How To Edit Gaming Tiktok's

learn how to edit professional looking TikToks, then this video is for you. Okay, so we have all of our clips that we need for our video.
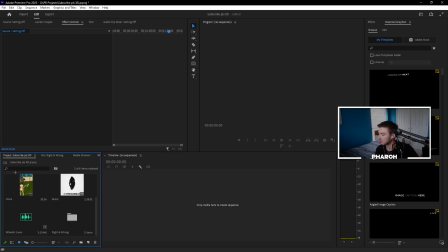(0:07)
This is just the 2 clips, the voiceover, and then some basic effects. I'll leave a file of all the effects that I use in the description. So first I'm going to drag my voiceover over to the timeline.
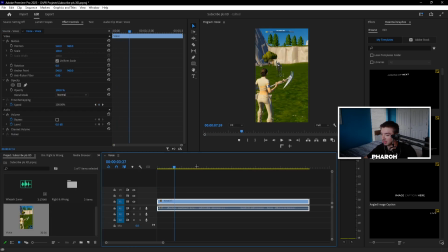(0:17)
So basically I'm just going to cut up the clips to how I like it, and I'll come back to you whenever I'm done.
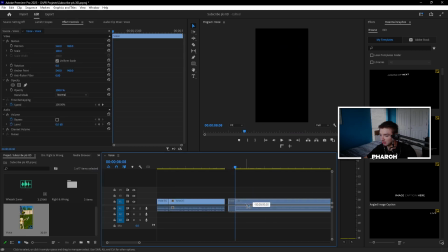(0:22)
We're basically just cutting out all the dead space. So you just go into a clip, cutting out the dead space.
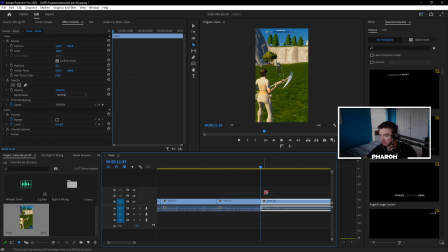(0:27)
Now I suggest setting up some hotkeys so it makes it way quicker, but if not, you just use cut tool and then delete it. Okay, so now that we have all the clips trimmed up, we're all good to go.
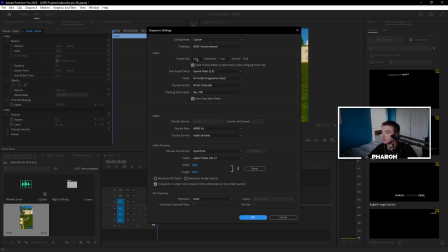(0:36)
And here's a big step: go to sequence settings, and make sure your frame size is 1080 by 1920.
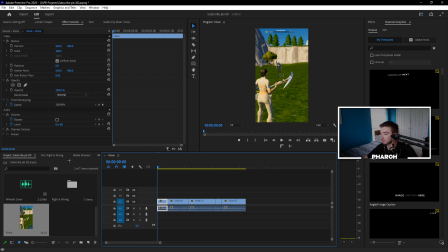(0:43)
That's basically just putting your composition in vertical. But if you drag in a vertical clip, it should automatically do that.
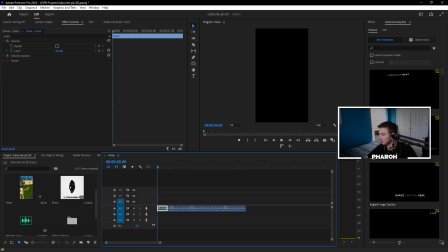(0:48)
Now we're going to be matching the clips to our voice. I would suggest labeling them so it's just a whole lot easier. So I like to just go ahead and cut out the audio because I just need the gameplay.
You can't have good peaks and crosshair placement.
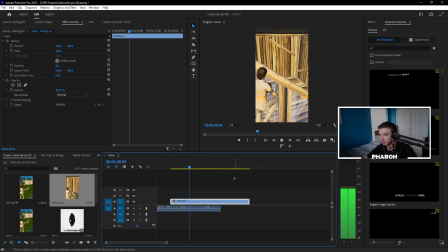(0:59) It's because you have to keep looking at the tiles to edit, and so your crosshair placement isn't going to be on your opponent when you confirm.
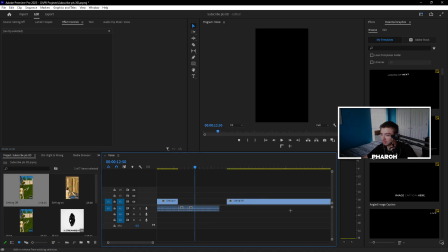(1:06)
Okay, so that's lined up.
Then we get our second clip. Perfect right hand peek behind the wall, then confirm your edit with perfect crosshair placement.
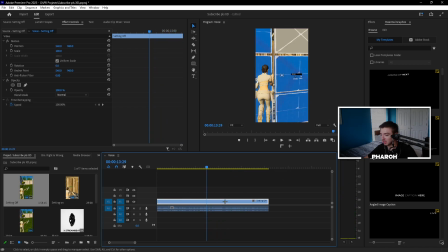(1:13)
Videos like these where I'm showing an example of something, I like to add some slow-mo. So the part that needs to be slow is right here. Is starting from here to here. We drag this forwards.
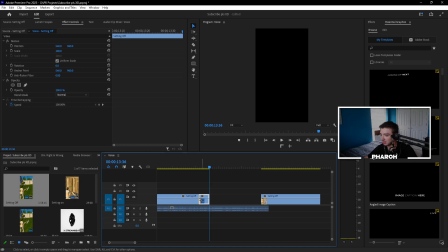(1:25)
Hold Alt and scroll up on the scroll wheel to extend this. I right click, show clip keyframes, time remapping. Now you can look up in your editing software how to change the time ramping. I hold Control and hit plus. We drag this out a little bit. Go on the other side as well.
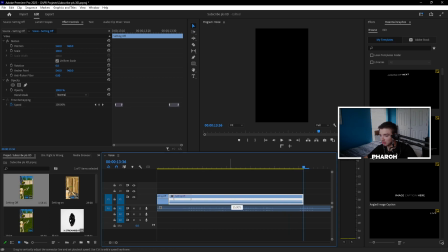(1:42)
And this is just going to make it look smoother. Scroll down to about 50%. That's going to be half the speed.
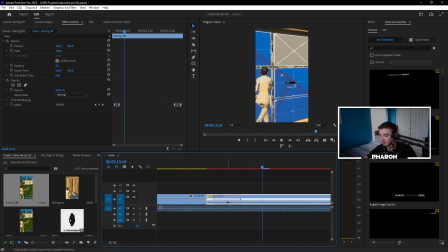(1:47)
Then I tap one of these lines right here and drag this. All of this is just to make it look smoother. And this is just to make the effect a little bit more dramatic and emphasize my point a little bit more. So now we have the video up. Usually I would probably do a little bit better of an intro, but this is fine.
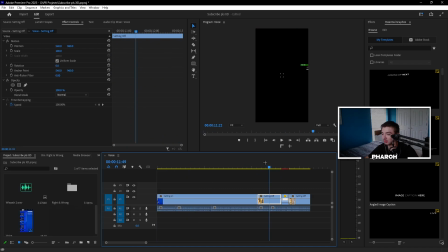(2:07)
So after I have the clips all trimmed up and I've got the video matching the voiceover is whenever I start adding the effects.
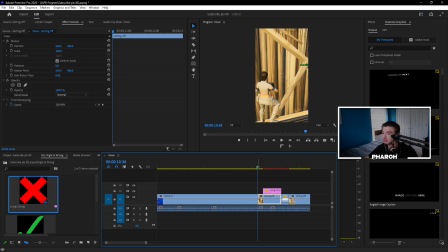(2:12)
So for videos where I'm showing what not to do and what to do, I usually will add like an X or check mark just to emphasize the points. Okay, so we're gonna add a big red X right here. We are gonna scale this down though because that's a little much. Like I said, I'll leave all these files in the description.
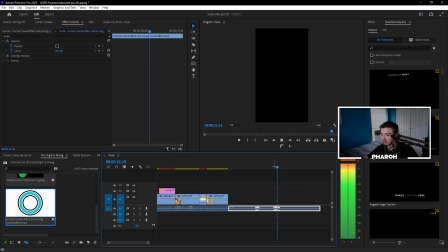(2:24)
Then we have some sound effects as well. And we're gonna get the wrong sound effect. That's really loud. I'm definitely gonna be turning that down. I'm going to drag all the way over all these audio files, right click, audio gain,
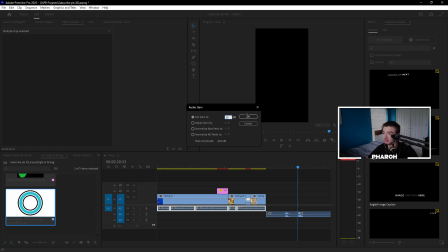(2:36)
and I'm gonna boost this up because in TikTok or YouTube, sometimes my audio will come up even quieter than what it sounds like in my ears. So I'm gonna boost this up to 12 dB to make sure my video is loud and clear. We're gonna get this sound effect now, and we're going to drag this just right underneath. We're definitely gonna make this a little bit quieter.
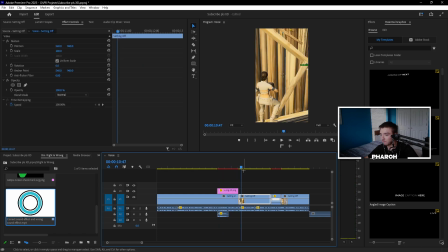(2:56)
Negative 12 dB.
Isn't gonna be on your opponent when you confirm. So your crosshair placement isn't gonna be on your opponent when you confirm.
As for when, like that. Also, what I like to do with this is I will go in, I'll go to effects.
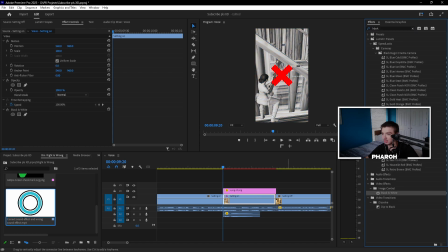(3:07)
I'll search up black and white. Drag it on the clip.
Placement isn't going to be on your opponent when you confirm.
As for when you, and that's that simple. I mean, it's a little cheesy, isn't going to be on your opponent when you confirm.
As for when it works.
And I also kind of like to add a drop shadow just to make this pop a little bit more.
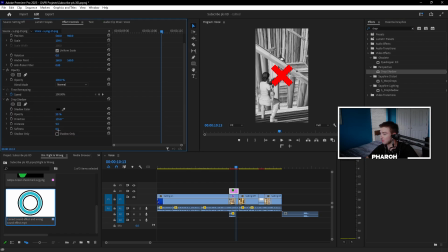(3:23)
And you can play around with this. This is literally just personal preference, and you don't even have to add a drop shadow. I just like to.
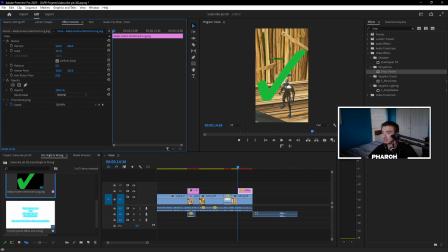(3:28)
Now for what to do, definitely want to add a green check mark like the other one. We're going to scale it down a bit, and we can copy that drop shadow by clicking drop shadow right here over on the red X. Click drop shadow up top, hit copy, go over to this,
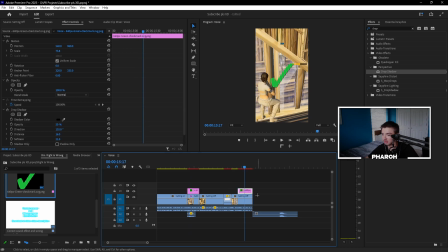(3:43)
click the actual item, Control V to paste, and I'll give it the drop shadow. Drop it down to negative 12 dB like we did the other one.
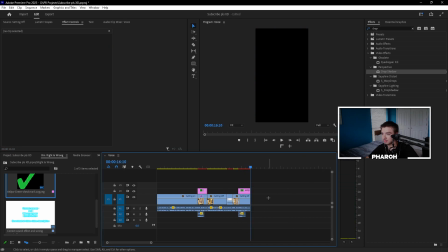(3:50) Confirm your edit with perfect crosshair placement.
There we go. So now this is what it's like.
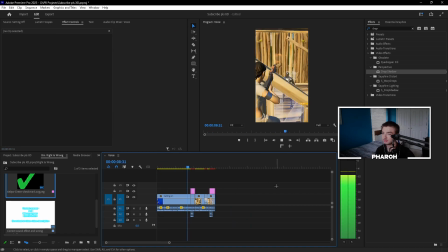(3:55) Tiles to edit, and so your crosshair placement isn't going to be on your opponent when you confirm. As for when you have the setting off, you can select your edit, get a perfect right hand peek behind the wall, then confirm your edit with perfect crosshair placement.
And it's just to emphasize the points a little bit more and keeps the viewer's attention. And now we go for the intro.